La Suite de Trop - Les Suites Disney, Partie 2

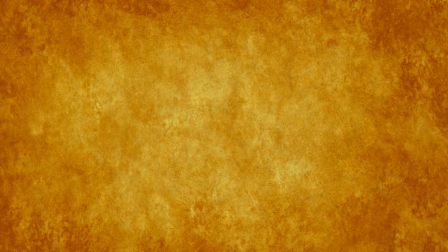[22:20]
Effectivement, nombreuses furent les critiques dénonçant le fait que le long métrage s'éloignait trop du roman original,
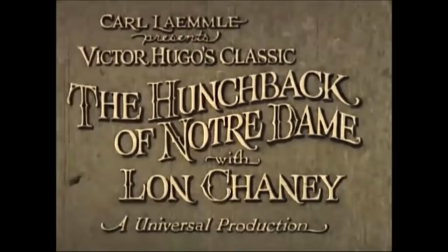[22:25]
oubliant qu'un bon scénario ne dépend pas de sa faculté à adapter une œuvre à la virgule près. Surtout que même si un tel récit semblait impossible à adapter dans un film d'animation Disney lorsque l'on connaît la
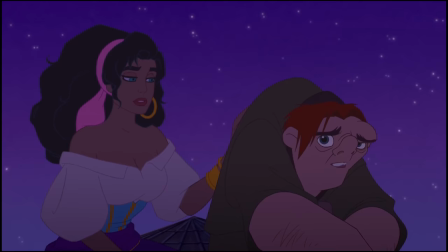[22:33]
noirceur de son histoire et des événements qui s'y déroulent, ou que l'on a lu le résumé sur Wikipédia, Le Bossu de Notre-Dame arrive à en conserver l'essentiel, notamment ses thématiques telles que la tolérance,
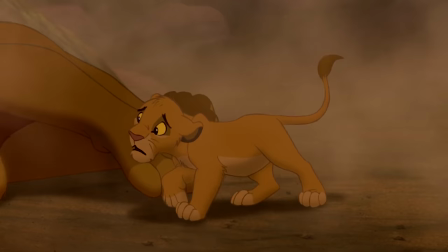[22:42]
l'acceptation de soi, l'amour, mais aussi des thèmes plus controversés comme la mort, même si sur ce sujet Disney n'en est plus à son d'essai.
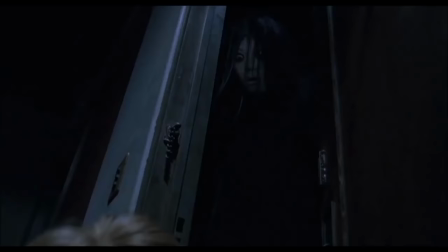[22:49]
T'étais pas obligé de nous montrer ces images. Tu préfères ça? Mais stop à la fin!
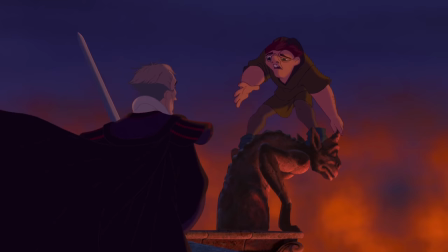[22:52]
Je disais donc, oui, des thèmes controversés comme la mort, l'exclusion, la dualité, la religion ou encore le désir de la chair.
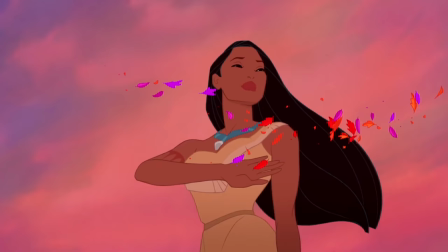[23:00]
Des sujets forts, brillamment abordés dans des chansons écrites par le parolier Stephen Schwartz, à qui l'on doit déjà celle de Pocahontas, une légende indienne.
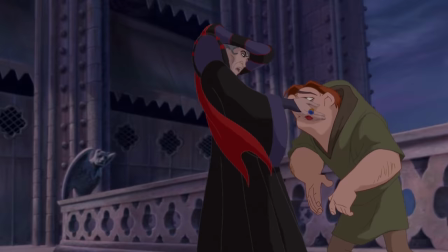[23:07]
Des paroles qui, non contentes d'être harmonieuses et de parfaitement s'intégrer au dialogue,
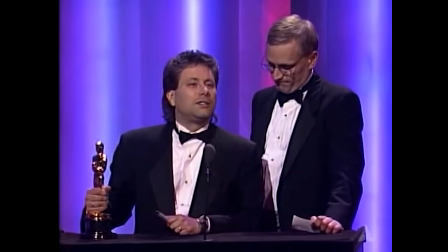[23:11]
possèdent une double lecture subtile et sont accompagnées par les compositions d'Alan Menken dont le talent s'exprime à chaque fois qu'il signe un classique Disney,
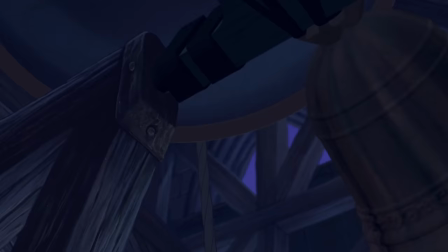[23:18]
un talent qui semble ici être à son paroxysme. Tantôt douce avec de merveilleuses notes de violon, tantôt puissante avec le son des cloches de Notre-Dame,
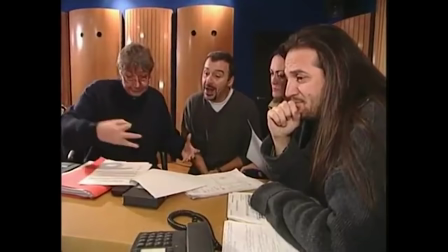[23:25]
ces accords se marient parfaitement avec les voix, qu'elles soient originales ou françaises, et notamment avec celle de Francis Lalanne, dont l'intonation retranscrit à la perfection toute la sensibilité de Quasimodo. Non, n'ajoute rien sur Francis Lalanne.
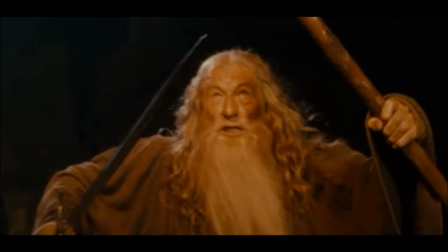[23:36]
Ou encore du regretté Jean Pia, qui prêtait sa voix à Scar dans Le Roi Lion ou à Gandalf dans une saga méconnue.
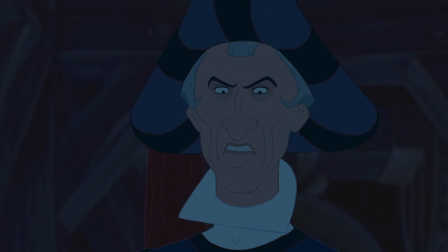[23:41] Fuyez, pauvre fou!
Et qui ici apporte au juge Frollo ce ton grave qui correspond parfaitement au personnage.
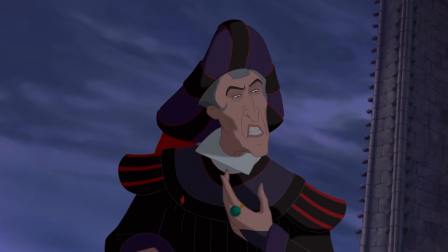[23:47]
Un personnage qui est bien plus qu'un simple méchant. C'est un homme fondamentalement mauvais qui paradoxalement est persuadé de posséder une âme pure, d'avoir un esprit juste,
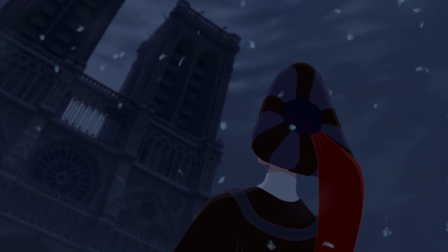[23:55]
voire d'être un bienfaiteur pour le peuple et pour Quasimodo, oubliant qu'il l'aurait tué sans compassion sans cette crainte de la damnation.
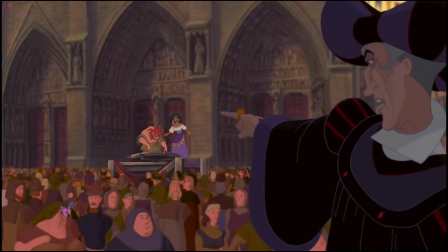[24:01]
C'est une nouvelle fois cette crainte qui le poussera de protecteur à bourreau en mettant Paris à feu et à sang dans l'unique but de retrouver Esmeralda,
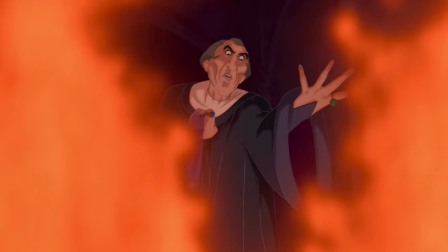[24:07]
cette bohémienne dont l'attirance est synonyme de torture car en totale opposition avec ses convictions.
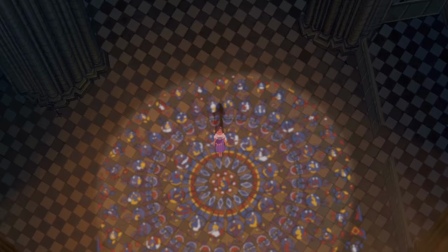[24:12]
Un chic type. Bien plus qu'une banale love interest, Esmeralda est donc le point central de l'intrigue,
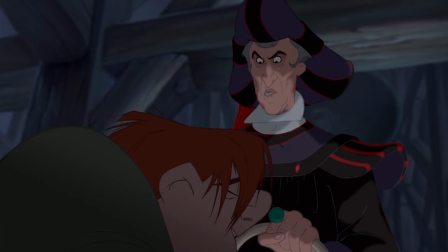[24:17]
une femme courageuse et pleine de compassion qui va délivrer Quasimodo de sa tour avant que celui-ci, tout comme cet homme au caractère opposé qu'il appelle mon maître,
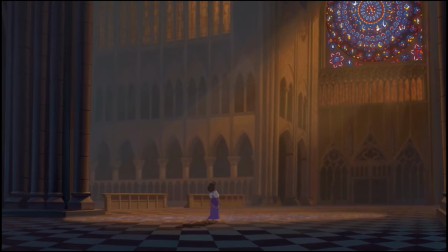[24:24]
ne tombe amoureux de cette femme dont belle est un mot que l'on dirait inventé pour elle. Un mot qui désigne la beauté de son âme, mais aussi celle de ses traits dessinés avec finesse.
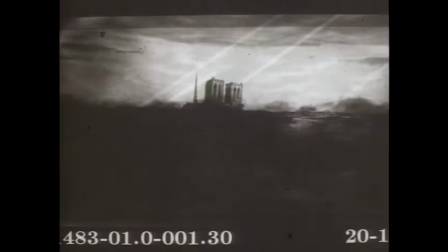[24:32]
Un soin que l'on retrouve sur l'ensemble de ses personnages prenant vie grâce à une animation maîtrisée dans des lieux fourmillants de détails, et notamment Notre-Dame.
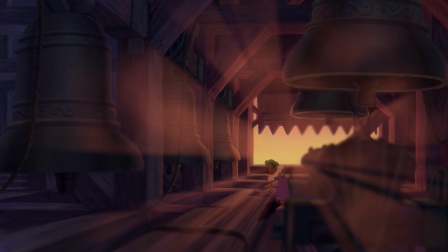[24:39]
Une cathédrale où la caméra semble danser entre ses colonnes et ses gargouilles sous de somptueux jeux de lumière, elle aussi emportée par la musique, avant de se figer afin de nous faire contempler de merveilleux panoramas dignes de toiles de maître.
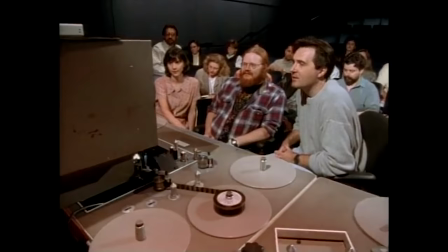[24:50]
Oui, j'ai bien kiffé, ouais.
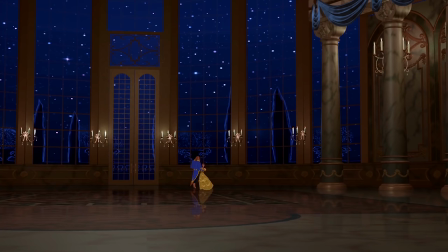[24:51]
Une maîtrise guère étonnante lorsque l'on sait que Gary Truesdale et Kirk Weiss sont à la réalisation, eux qui nous avaient déjà éblouis dans un certain La Belle et la Bête, nous offrant certainement l'un,
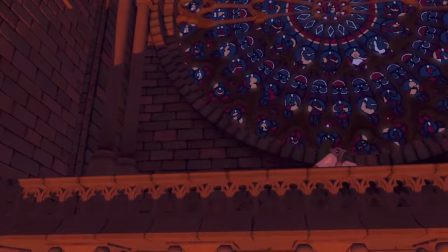[25:00]
si ce n'est le plus beau long métrage d'animation en 2D de tous les temps.
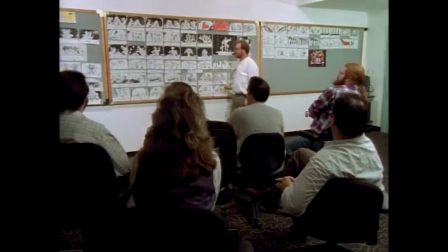[25:03]
Le Bossu de Notre-Dame est donc un film mature, puissant, magistral, l'alignement parfait entre différents talents à leur apogée,
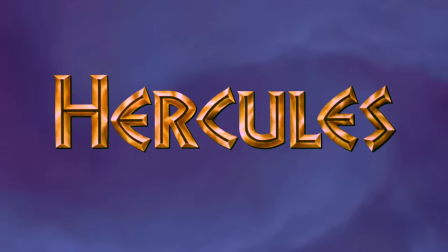[25:09]
le point d'orgue de ce que La Petite Sirène avait entrepris, et ce malgré l'excellence des grands classiques qui le succéderont durant cette décennie 90. C'est pour toutes ces raisons que je m'étonne de ne jamais avoir entendu quelqu'un me le citer comme étant son Disney préféré. Bon, après c'est pas le mien non plus. Tout comme je n'ai jamais entendu quelqu'un me citer Le Bossu de Notre-Dame 2 comme étant sa suite Disney préférée.
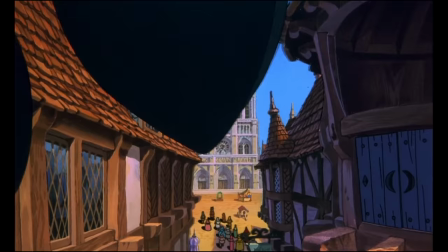[25:27]
Et pour le coup, ça m'étonne moins. Et il suffit de regarder la première image du film pour comprendre pourquoi. Ouais.
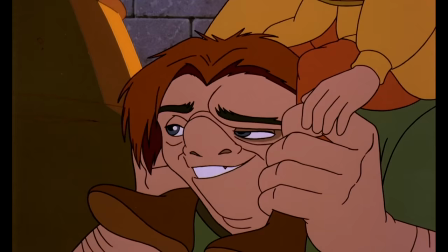[25:32]
Une image sur laquelle je ne sais pas trop quoi dire à part Burke. Burke.
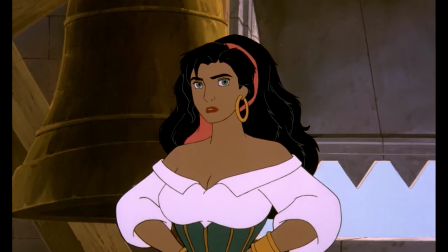[25:37]
Difficile de ressentir autre chose que du dégoût face à des personnages aux traits si grossiers,
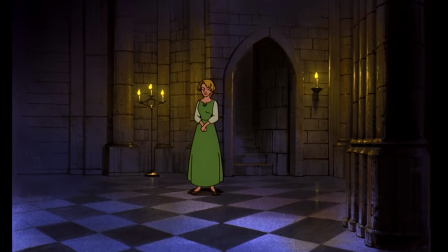[25:42]
qui errent sans vie dans des décors d'une pauvreté abyssale colorée avec des tons fades et baveux, le tout avec ce petit grain à l'image typique des mauvaises productions,
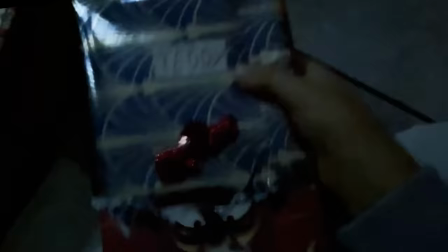[25:50]
pour un résultat similaire au Retour de Jafar, première suite en direct ou VHS sortie 8 ans auparavant, que nous avons déjà traité dans une super chronique. Des vidéos à voir et à revoir chez vous. Avec si peu de matière, je ne vois pas ce que le réalisateur Bradley Raymond, déjà à l'œuvre sur l'oubliable Pocahontas 2, aurait pu faire de mieux.
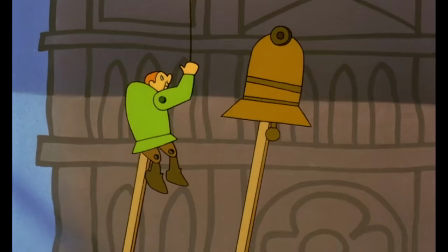[26:06]
Refuser de réaliser cette merde, par exemple. Au lieu de ça, la mise en scène est...
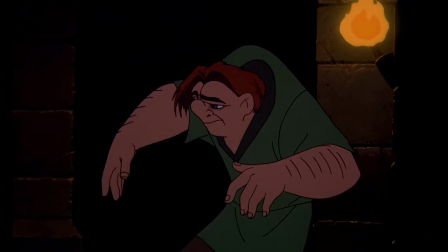[26:09]
Ben, il n'y en a pas, tout est très statique, certaines transitions sont de simples fondus au noir, l'animation est très mauvaise, et pour couronner le tout, des personnages disparaissent parce que le film n'a pas été conçu pour une exploitation en 16/9 mais en 4 tiers. Bref, le salade tomate-oignon de la médiocrité.